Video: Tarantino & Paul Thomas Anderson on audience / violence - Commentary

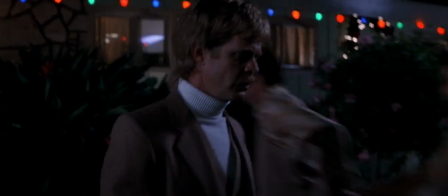241s
And actually, my friend Amy Mann, who's just brilliant and one of my sort of idols, was sitting next to me,
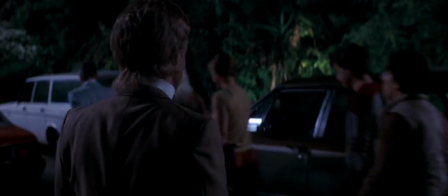249s
and we've had major conversations about violence in movies and this sort of things.
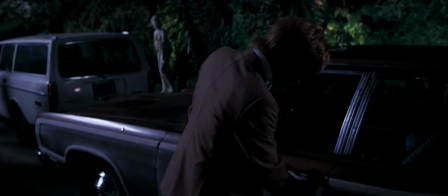254s
And she was sitting there, and she just sort of grabbed my hand and she said, "It's not your fault," but it didn't matter. I sank in my seat.
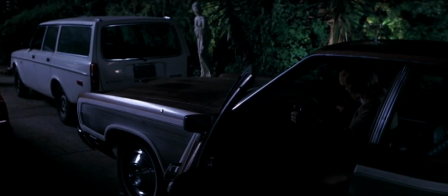260s
Now then he shoots them,
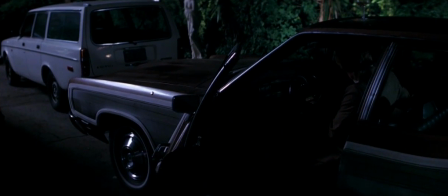262s
and they cheered even louder, and I sank even further in my seat, and I thought, well, I have fucked up big time.
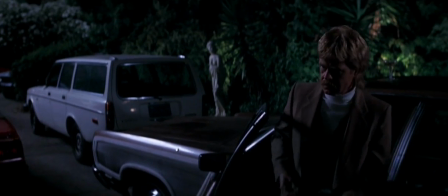269s
I have ruined this. How did this happen? And and I can't possibly fix it.
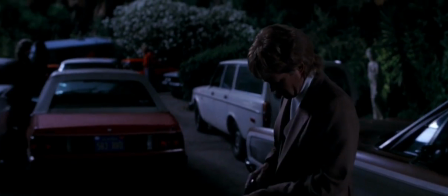274s
This is one big long shot. Well then, Macy walks out, and he shot himself in the face, and they shut the fuck up real quick.
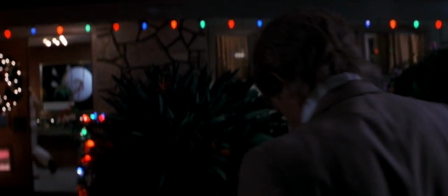282s
And they weren't laughing, and they weren't cheering, and it was dead silence, and I thought, good, okay, I've done my job okay.
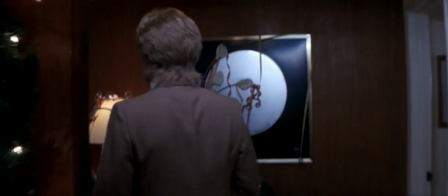289s
It's them that's fucked up. It's really the moment where you blame the audience. You go, no, you're wrong.
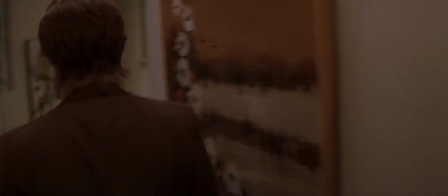294s
All he did was get a gun. I didn't tip my hat towards this. And
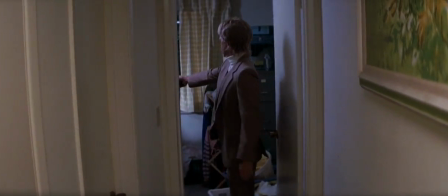298s
I'm glad that you got punished by him shooting himself because you liked Macy and all this violent shit just happened, and don't cheer and don't clap because it's not funny.
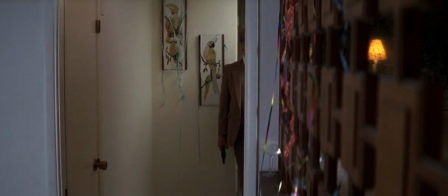306s
It's the moment to me where it really does become, it fulfills what I've always called the subtitle of the movie,
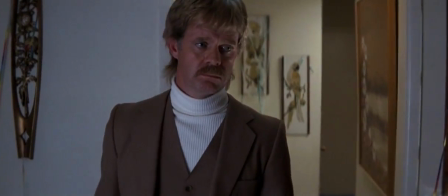312s
which it's all fun and games until someone gets hurt, you know, which is, okay, now the moment, now we hurt.